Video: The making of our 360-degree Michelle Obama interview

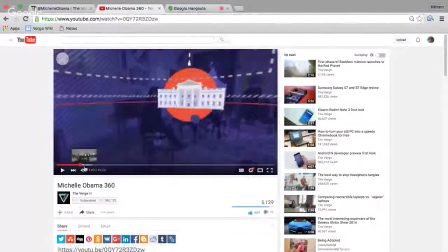20:31 So one thing about the motion graphics that we worked for was a sense of flow, a sense of movement.
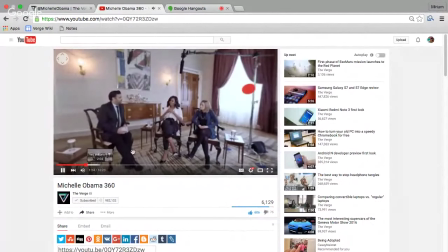20:36 So we have these lines that push in one way. We have these sort of swiggles that push in different directions.
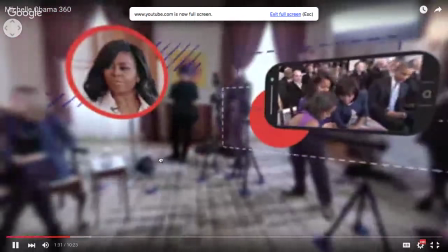20:44 And that helps draw your attention to things. Helps draw your attention from her to these things and keep you in that way while we just cut right there.
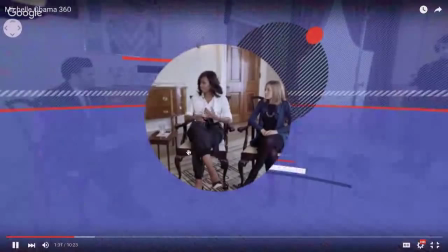20:51 And you never got the chance to see. Giving away all the secrets, huh? Yeah. So that's hope and like and and that's the big thing I want to say to everyone is that this stuff is actually really easy it's it's very much just like creating video in Premiere or anything like that in fact how we export and how we Did a lot of what we did for this piece was all in Premiere Yeah, and we didn't need after effects to do this you could definitely make 360 video and after or in Premiere or any Any editing software and It will just release stuff for Premiere, so you can start doing some of these things with 2D graphics in Premiere without even going to After Effects now. And even without a software like Metal, which I think is about $100, $200? Yeah, it ranges for the studio versus...
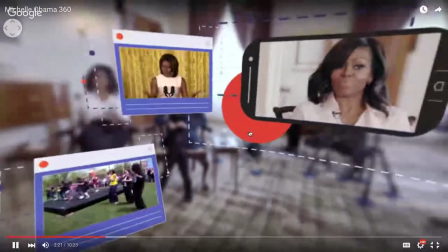21:34 Yeah, but this is math. If you look hard enough, you can know exactly where to place it and move it.
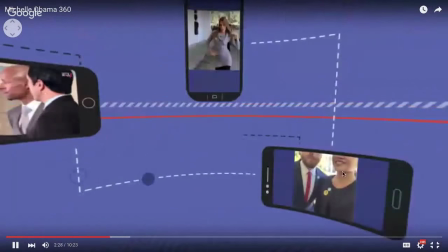21:41 It just makes it a lot easier and saves you a lot of time, and I highly recommend using that. That's true. You can definitely do it all on your own. I think we should open it up to some questions questions there any I know I saw one question about what camera we used to shoot on we shot always so we shot we shot with two cameras but our primary camera was John VR camera courtesy of John VR and yeah we worked with producer Lucas Wilson from Super Sphere Productions and if you look if you get a chance to look at the John camera it looks like what you think a 360 camera like it looks like a death star that was the running joke during productions that
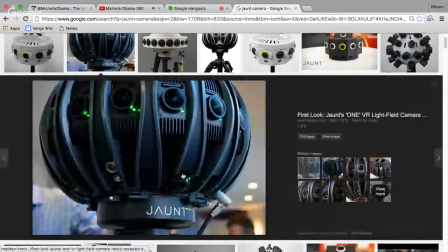22:23 we're filming with the miniature death star yeah it's really it's pretty intimidating there's nothing some extra-terrestrial life forms that are about to shoot
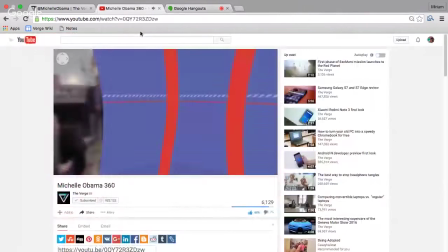22:34 out of that thing yeah we use primary cameras that John VR camera and our backup camera was courtesy of the Total Cinema 360. Which you can see throughout the whole video if the graphics will go away. Wait for that container to buy it.
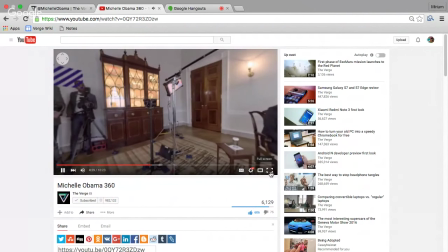22:51 It's going to be a little bit, there you go. There it is, it's right here, this little dude. It's actually four A7s's wrapped together.
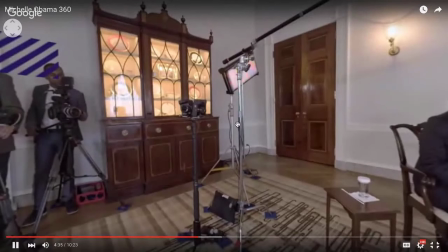22:59 Yep, A7s. So is that the one we used in the beginning? Yeah. So the opening shot or the photo shoot is based
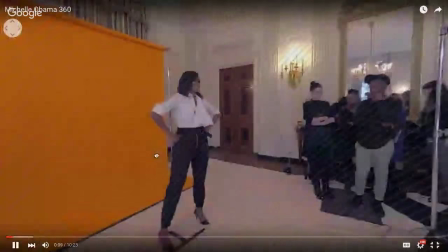23:08 off of Total Cinema's prototype. and also the credits,
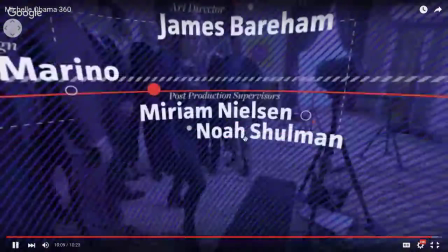23:14 the end credits, the shot of us gathering around Michelle to take You can see the John photo there.
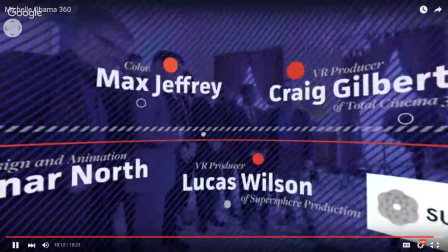23:19 Yeah, so that's the John photo, and then this footage is from Total Cinema's prototype, right?
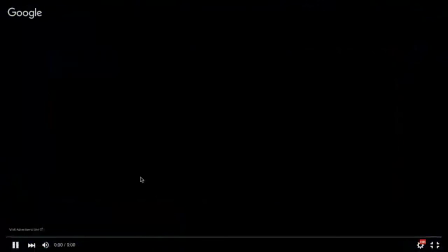23:26 There we are, so happy. Oh, muffins. I'll just open something else. Yeah. What other questions do we have? Any other questions? What pitfalls and shortcomings does 360 video need to overcome to be sustainable? It's a good question. I think, yeah, I think access is a big thing. I think we're all unconvinced that watching it on a desktop is the best experience. I think the adoption of headsets, more and more adoption of headsets, will make it a much more viable thing. Because in the future... that you can't watch it in a headset if you don't have one. It looks fantastic. Get cool cardboard. It's very cheap and very easy to do. Also mixing in a headset, going back and looking at it, it would have helped so much more. Just a direct sound effects on the end.